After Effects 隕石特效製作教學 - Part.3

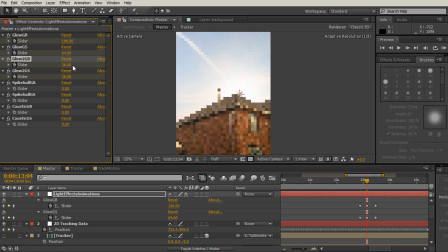Really start to crank this up. We can't see that particular key because we just added it in. So if we hit U a couple times, basically that will minimize the layer and then open it back up with any effects or any parameters that have keys.
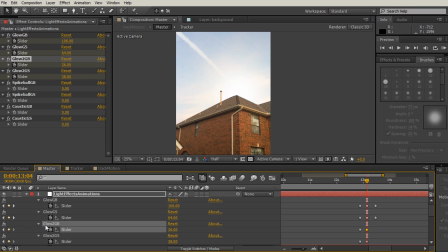And since we added them onto our second glow, we'll see that in there. Move forward to the next keyframe and then have this die out. Very good. Let's move on to our spike ball now. So I'm going to move to the beginning, the first keyframe.
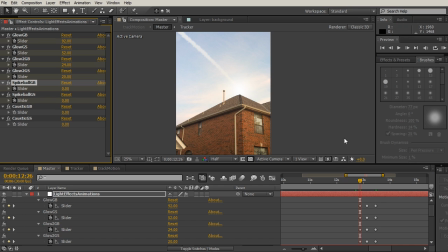Now, for the spike ball, I don't really want it to show up until this big effect. So I'm just going to have it show up here. It might be kind of hard to see behind this big glowing, but we can kind of adjust that here in a little bit.
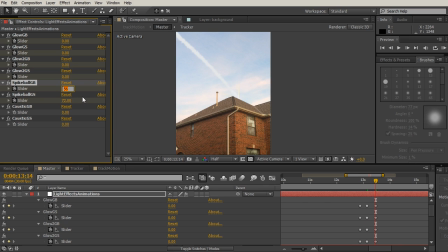Move forward, have it die, setting our initial keyframes here.
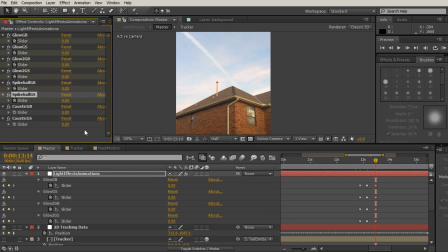All right, now for the caustic, once again, I'm also going to set this to be absolutely nothing and then go to have it crank up.
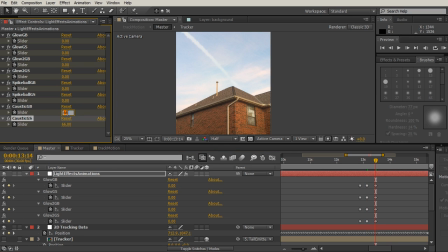There we go. Go forward and then have it die off. There we go. So we have our base keyframes here that we can see.
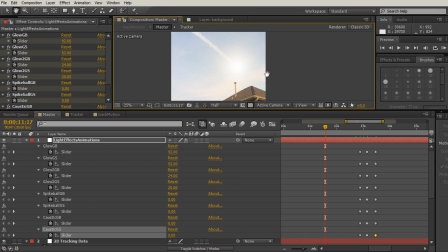So we go from our regular light on our meteor to really a big burst of light, and then it's going to die off. So we can really start to tweak this now and get the look that we want.
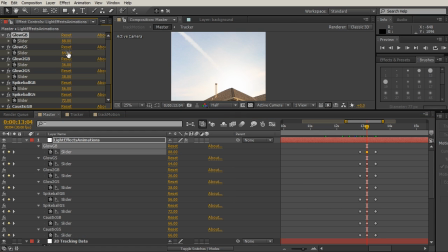So maybe we don't want quite as much glow, so we can see some of that spike ball in there. Maybe crank up the spike ball, bring our glow down a little bit. Our various glows. There we go. Bring these down quite a bit so we can see that.
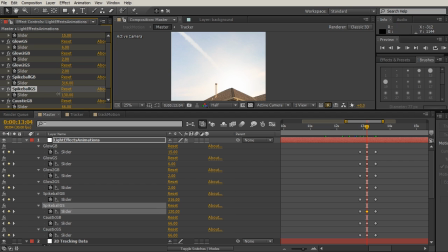You can see a little bit in there. A little bit of realism in there. So we can continue to tweak these different parameters and so on. Once we have the look that we're going for, we can start to adjust where these are on our timeline.
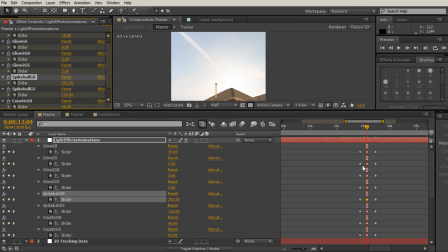So maybe rather than having them all at the exact same time, just start to break it up. So just kind of starting to move these around a little bit. So everything isn't exactly at the same time. It's really going to start to add some realism because you'd expect to see more kind of some flickering effect.
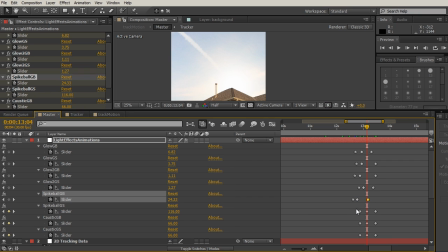And you're not really going to get that if everything is happening at the exact same time. It really just starts to look like it's computer graphics when everything is happening exactly at the same time. So really starting to break it up, get some variation in there. It's a really good idea.
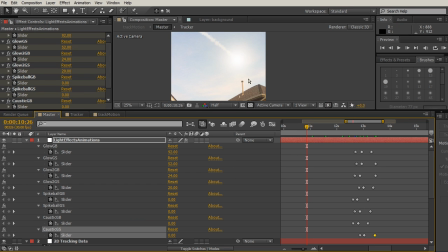And I also recommend coming in and adding in some animations to the lights throughout the rest of our shot.
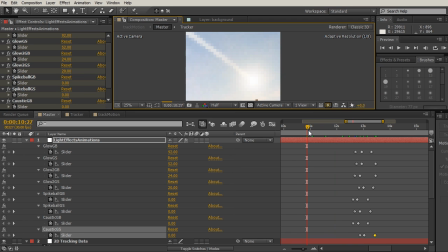So rather than just happening here, maybe coming in and adding in some animation in here. You know, come in, add a couple keyframes, maybe bring things down quite a bit. So it really starts to have a flickering effect on the actual lights themselves.
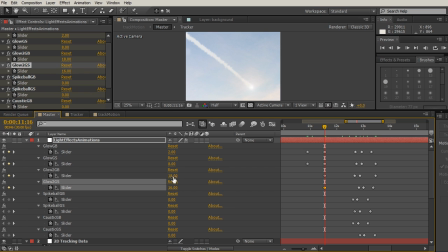So I may continue to tweak this animation a bit between lessons in order to get something I'm a little more happy with. And I really encourage you to do the same. Or you can open up the project files to see what my final results were. But you can really start to see how this is coming together with the setup that we've created.